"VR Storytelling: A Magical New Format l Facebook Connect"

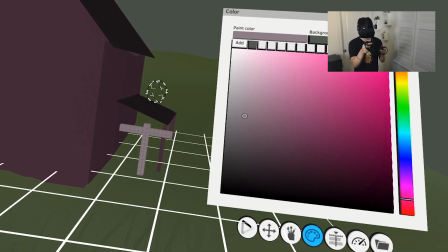So let me do the windows here. Something like this. Duplicate, duplicate.
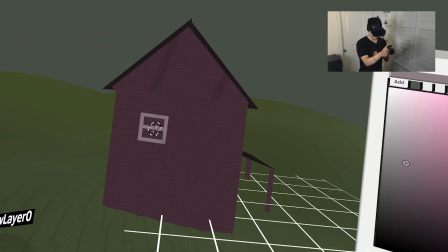Bring this down and maybe move it over here. Move another window over here.
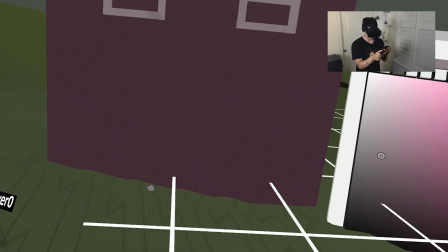Maybe another one over here. And then I can do the barn doors. So let me do something like this.
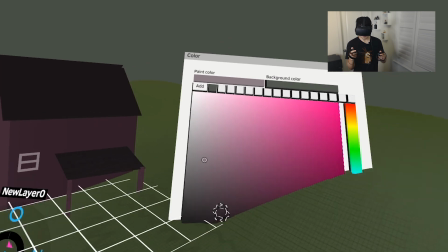Boom. And this is the barn door. Okay, so now let me move this whole barn up a little so I can see more.
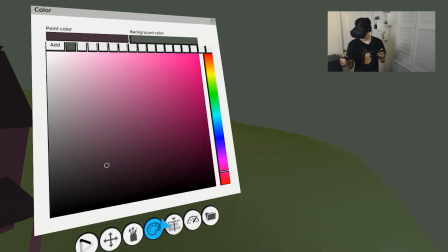And I can add a little bit of storage stuff here.
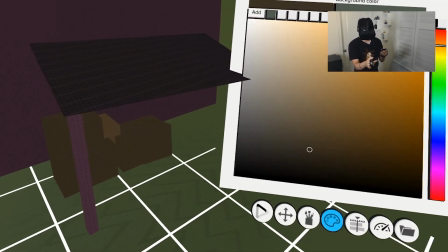I don't know what he has, you know. I just indicate detail.
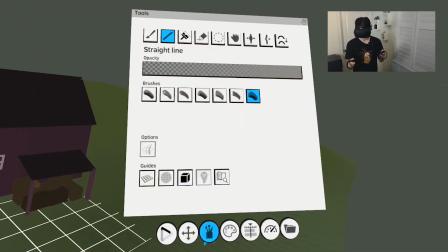It doesn't need to make perfect sense here. And then I'm going to select this and scale it down.
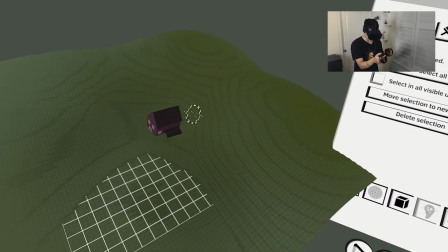And let me see the terrain. And maybe his barn is right here behind the hill. something like this.
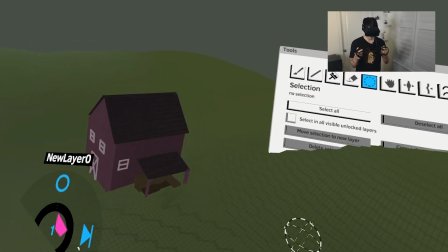Okay, this is looking good. Let me push it down a little bit more. Okay, and then I need to work on a fence.
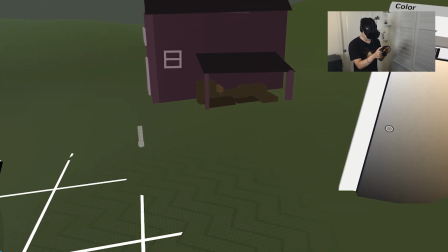So for the fence, I'm going to create just a line like this here and duplicate it a few times.
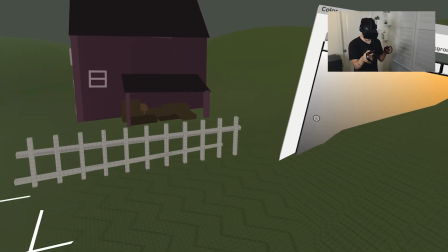And then I will have the horizontal lines going like this. And then I'm going to basically
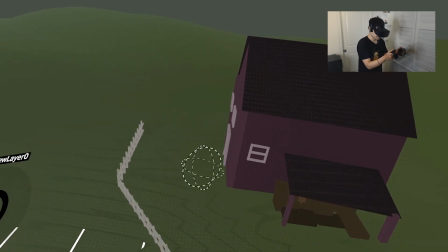place these fences around the barn. This is where the farmer keeps his sheep, right?
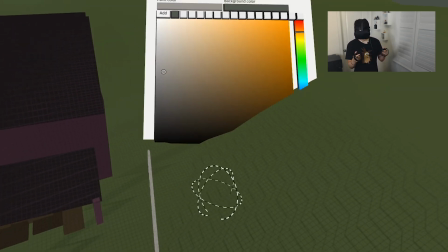So they can go up the hill. And like I said, I'm not going to be like crazy detailed here,
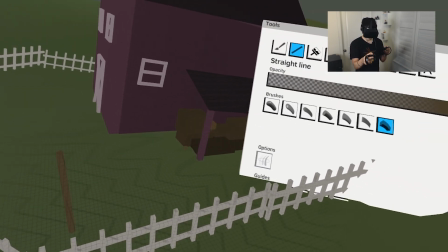but maybe he has some posts, some stuff sticking out here,
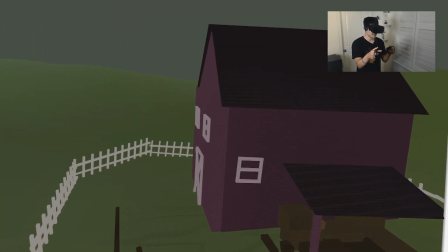and just adding a little bit more detail. Okay, this is good. Now I need some trees.
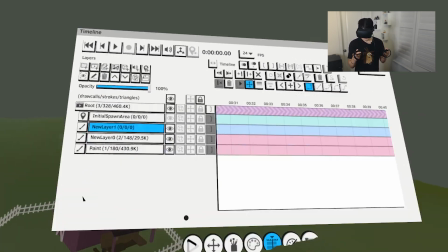Some vegetation is important, right? So I'm going to create trees.
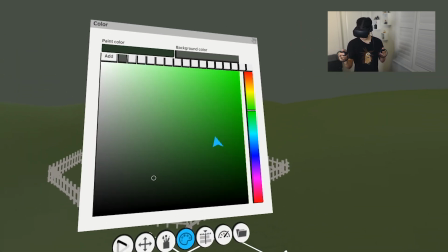Let me draw the tree trunk here and maybe some canopy.
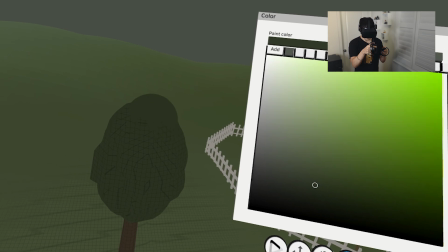I'm going to choose a color like this. This color looks good. Okay, so let me just make sure the tree looks good from all angles,
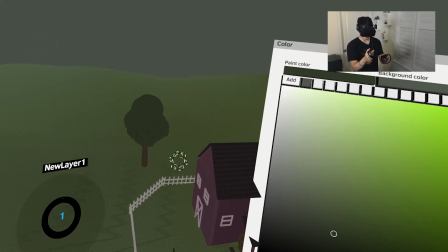and then I'm going to take it and duplicate it around.
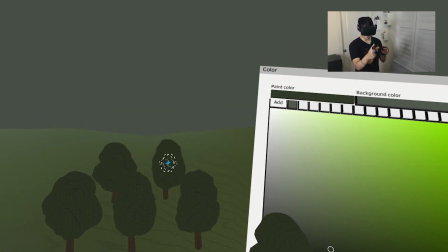1, 2, 3, 4, 5, 6, 7. And you see that I'm rotating the tree as I'm duplicating.
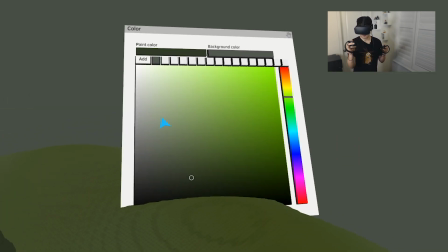So basically, that way I can make sure it looks different every time.
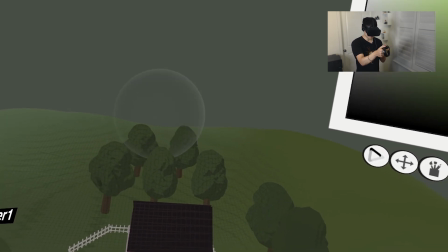And now what I'm going to do is like I'm adding a little bit of color dodge and burn here, color dodge to indicate some lighting here.
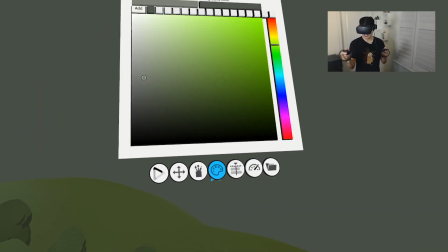This looks really cool. And then lastly, what I'm going to do is I choose the background color here,
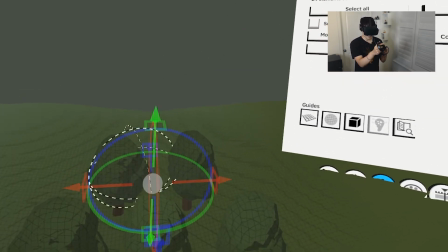and then I paint a little bit over the other trees here in the background, and that will make them look like they're like
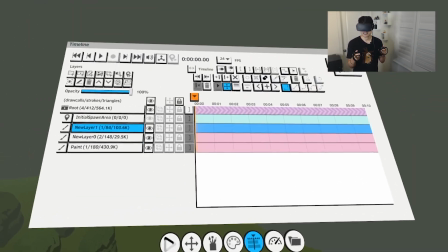in haze or something like that, right? So that's really cool. It's like a depth fog.
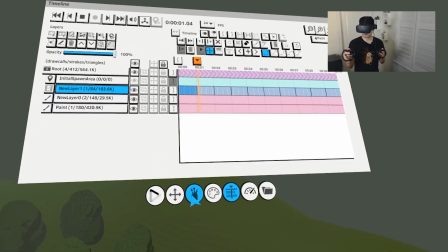Fake depth fog. Then I'm going to create 24 frames here and use the nudge tool to
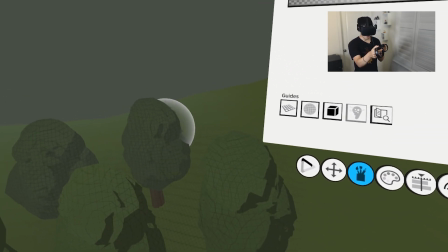simulate the wind gusts going through these canopies. Isn't that awesome?
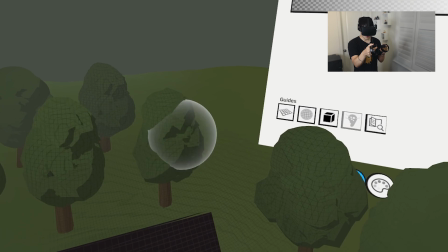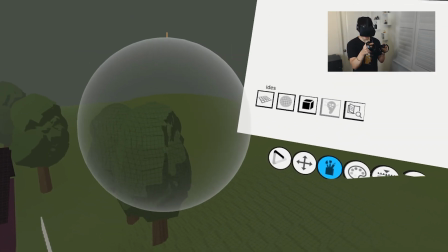Yeah, this looks good. Okay, and then maybe with a grab tool I can also add a little bit of a little bit of character here,
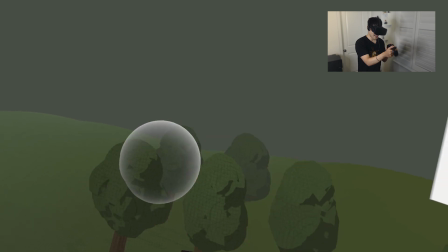you know, making a little bit of different motion here. And you see, like, this is like the trees are like blowing in the wind.
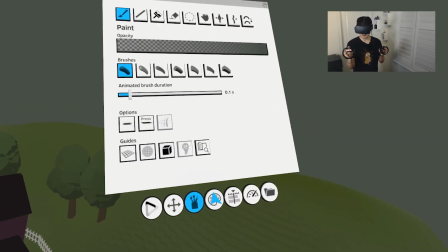This is looking really good. Then at the same time, I want to maybe shorten the brush duration here and
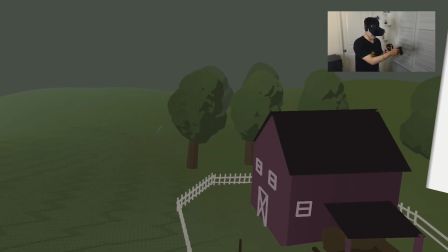animate some wind gusts, you know, like cartoony wind gusts going through this scene.
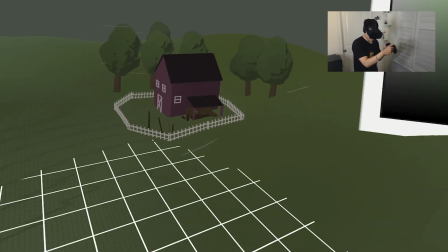Something like that. You know, like I haven't made these sounds, effect sounds, since I was a kid.
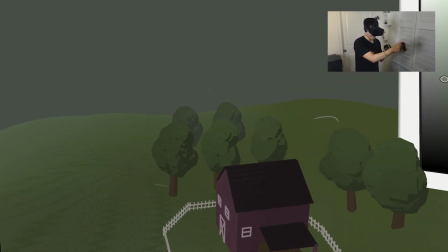You know, like when I used to draw, I used to do those sounds. But Aquil kind of makes me do this again because it's like so fun to create in this, right?
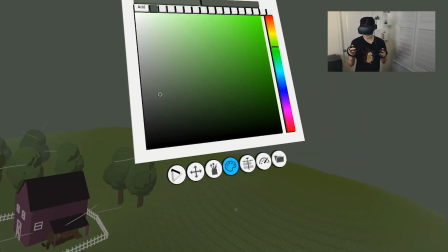So this looks pretty cool.
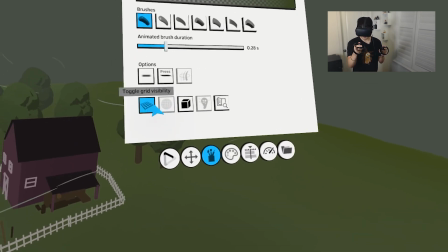Let me turn on, turn up the brush duration a little bit.
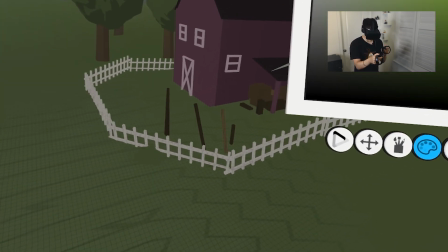And then what I'm going to do is like I'm going to choose the color here close to the grass,
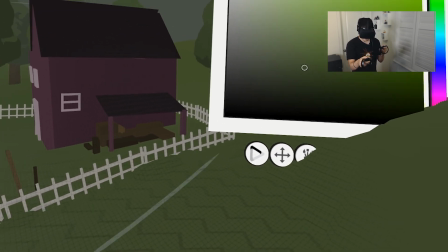and then I'm going to simulate like wind gusts going through like long grass, right?
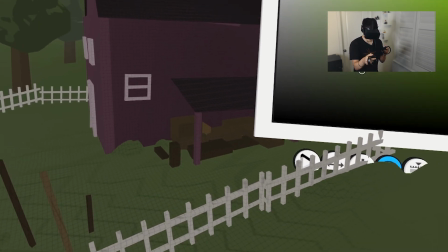So this is like all going to create an illusion that there's like grass blowing in the wind.
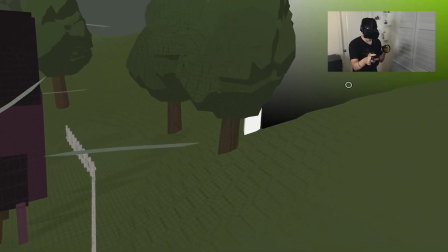This is like a really cool effect I like to use, you know.
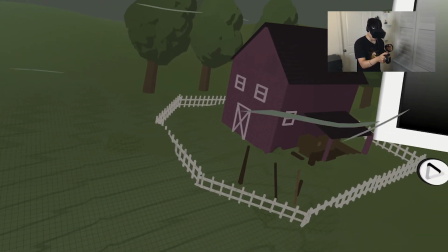And then you can create like, you know, when wind goes like through those giant grass fields, you know, it almost looks like the ocean.
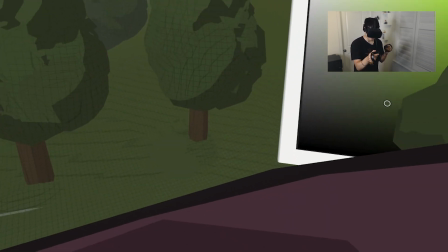And this is what I'm trying to like simulate here.
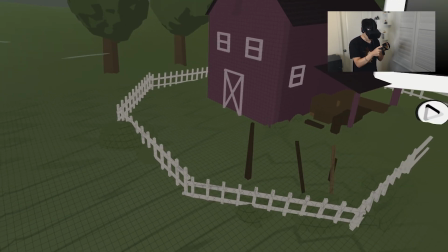And here also there's an opportunity here where the fence is.
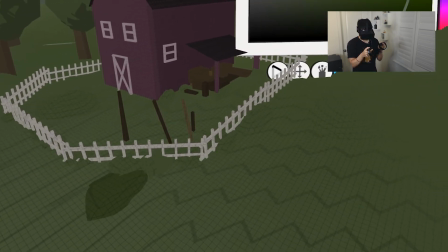I can really
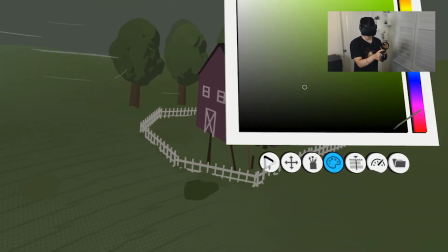emphasize the grass going wild, right? So this is starting to look really cool.
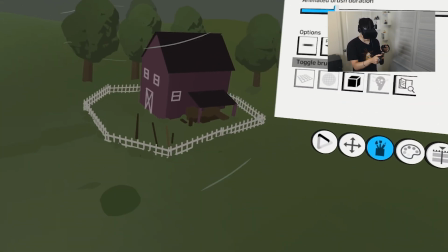And maybe I have like some darker elements to really create the contrast. If I turn off the wireframe, you know, you can see that it looks really, really cool.
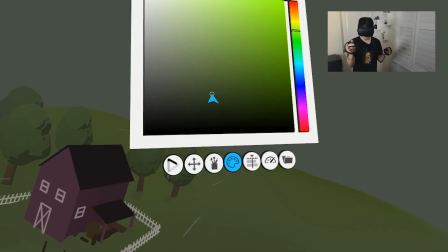So here you can see that the grass is like working really nicely now.
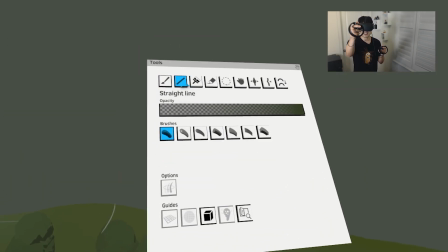What I forgot for the barn is like I wanted to have a chimney. Let me quickly add a chimney here.
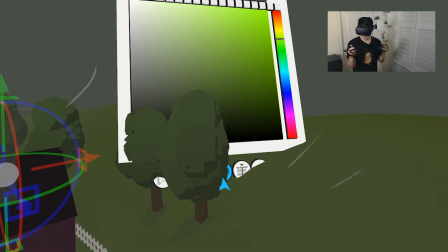Boop, this is enough. And maybe I'm gonna duplicate it here. And then I'm gonna also darken one side.
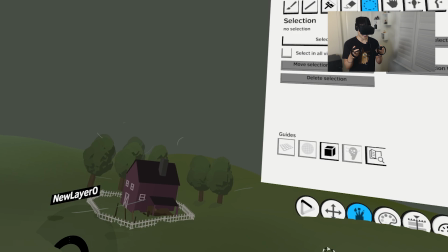So there we go. So this is my chimney now. And then what is a scene without characters, right?
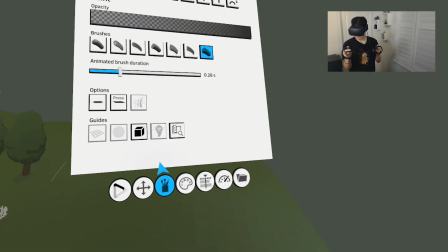So let me create some characters here just really quickly.
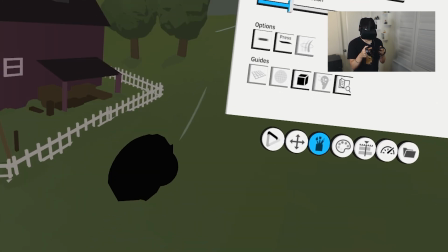I have to be really quick. So this is like the snout. This is like ears, right?
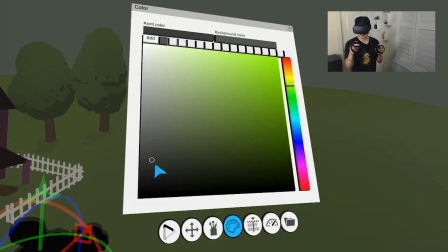And then I'm going to select this all, duplicate it, move it up a little. And then I'm going to add a little bit of color.
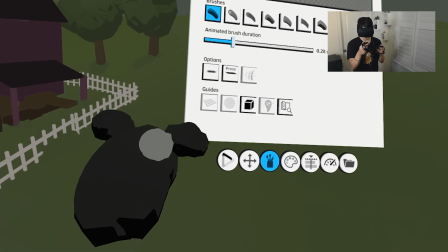That way, you see some lighting, and maybe this is the eye, and then maybe this is the pupil here.
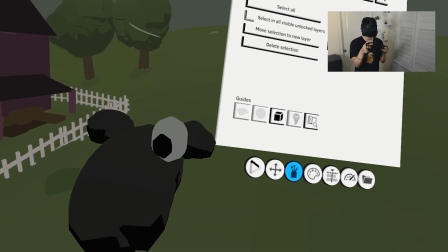Let me put the eye here, and then another eye here,
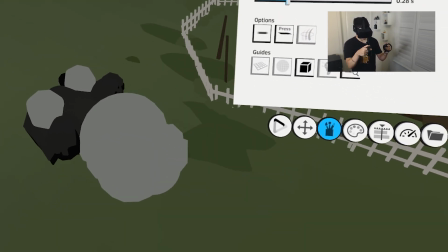and then I'm going to take the color of the eyes, and this is the body of the sheep, so we have some cool sheep.
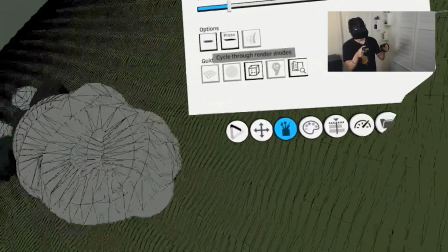So let me turn on the wireframe here so I can see what I'm doing. I prefer the other wireframe, so there we go.
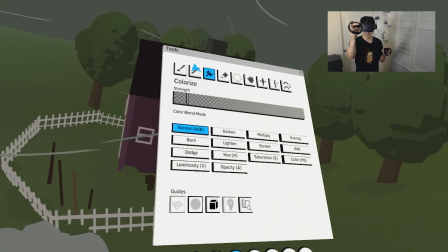And then I'm just gonna move it up and colorize it a little bit just to indicate some lighting.
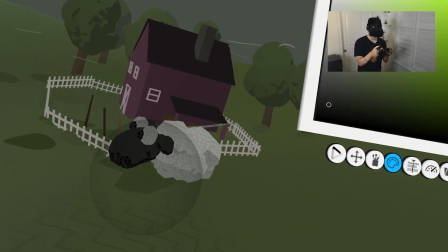There we go. This is like a decent sheep.
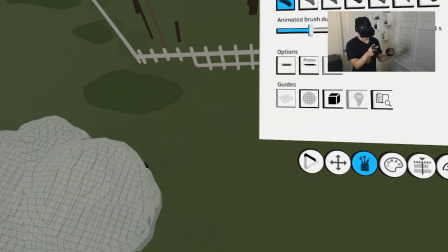And then he's holding on to a fence or something, flying, fighting, holding on to his dear life.
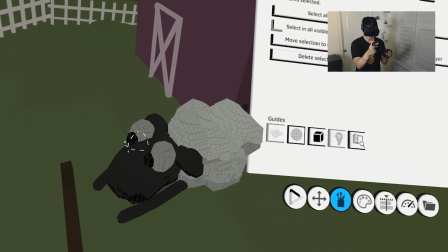So this is like a really cool sheep here. Let me make sure to scale the head a little bit down, maybe this ear as well.
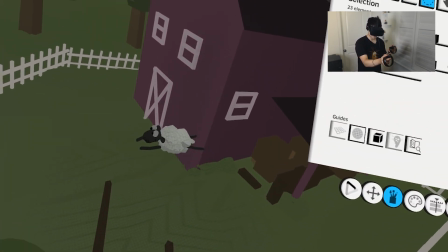And then let's put him to scale. So this is about the right scale for the sheep.
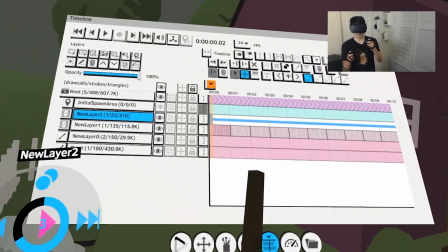Maybe he's holding on to these bars here. And then I'm going to create also 24 frames should be sufficient.
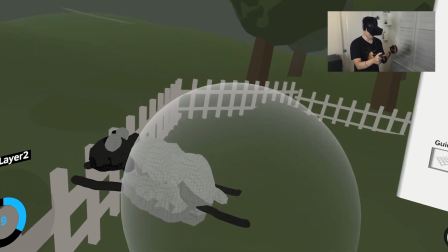And then I'm going to let him be like,
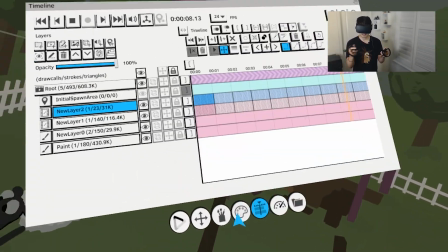wow, okay, he's holding on for dear life to this post.
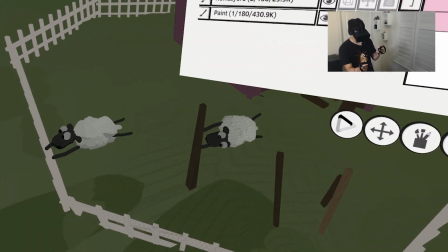And then what I'm going to do is like, maybe he's holding on to this post, whoa, and there's like maybe a smaller sheep holding on here,
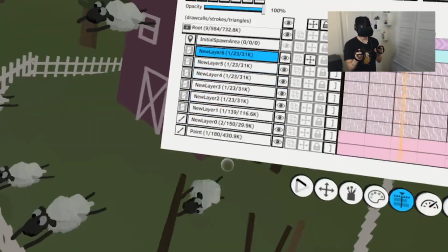and maybe one more here, and then maybe there's one at the chimney,
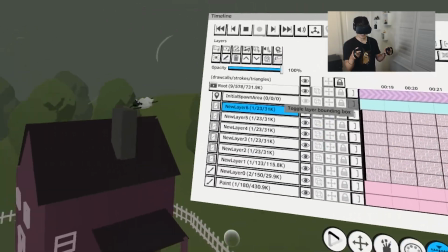right? So we have one holding on to the chimney. This is cool, but you see that they're like all moving at the same time.
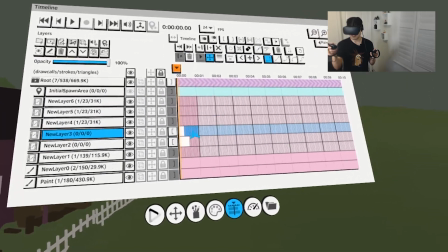So in this case, I can just quickly offset them all in timing.
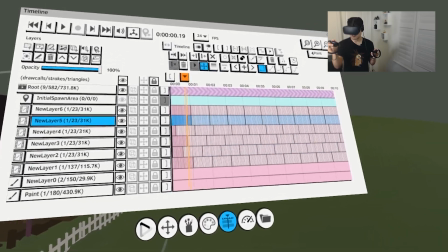So basically, they will not move at the same time.
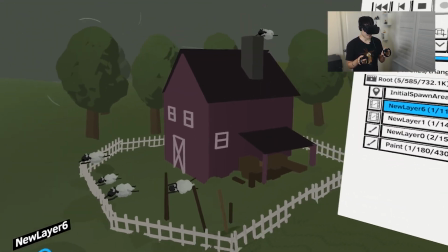I merged them all, and now you see that the sheep are like flying around in an asynchronous rhythm.
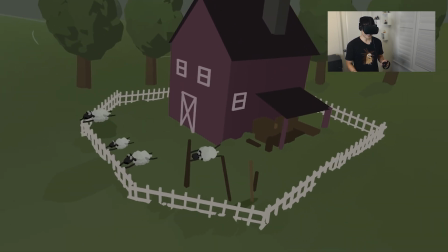And there you have it. It's a story moment, the stressed out sheep in the storm.
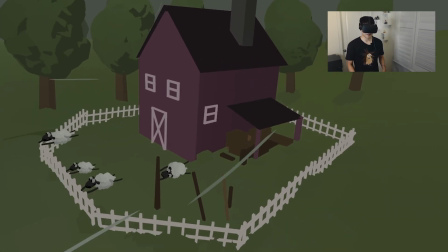And now you could add sound to it and make it super immersive and take it further into the next scene. Haven't seen this? Imagine what you could do in a few hours or even days. And now you can share your own Quill creations directly to Oculus TV and share your ideas with the world. There's already a ton of amazing content out there, so make sure to check it out to get inspired.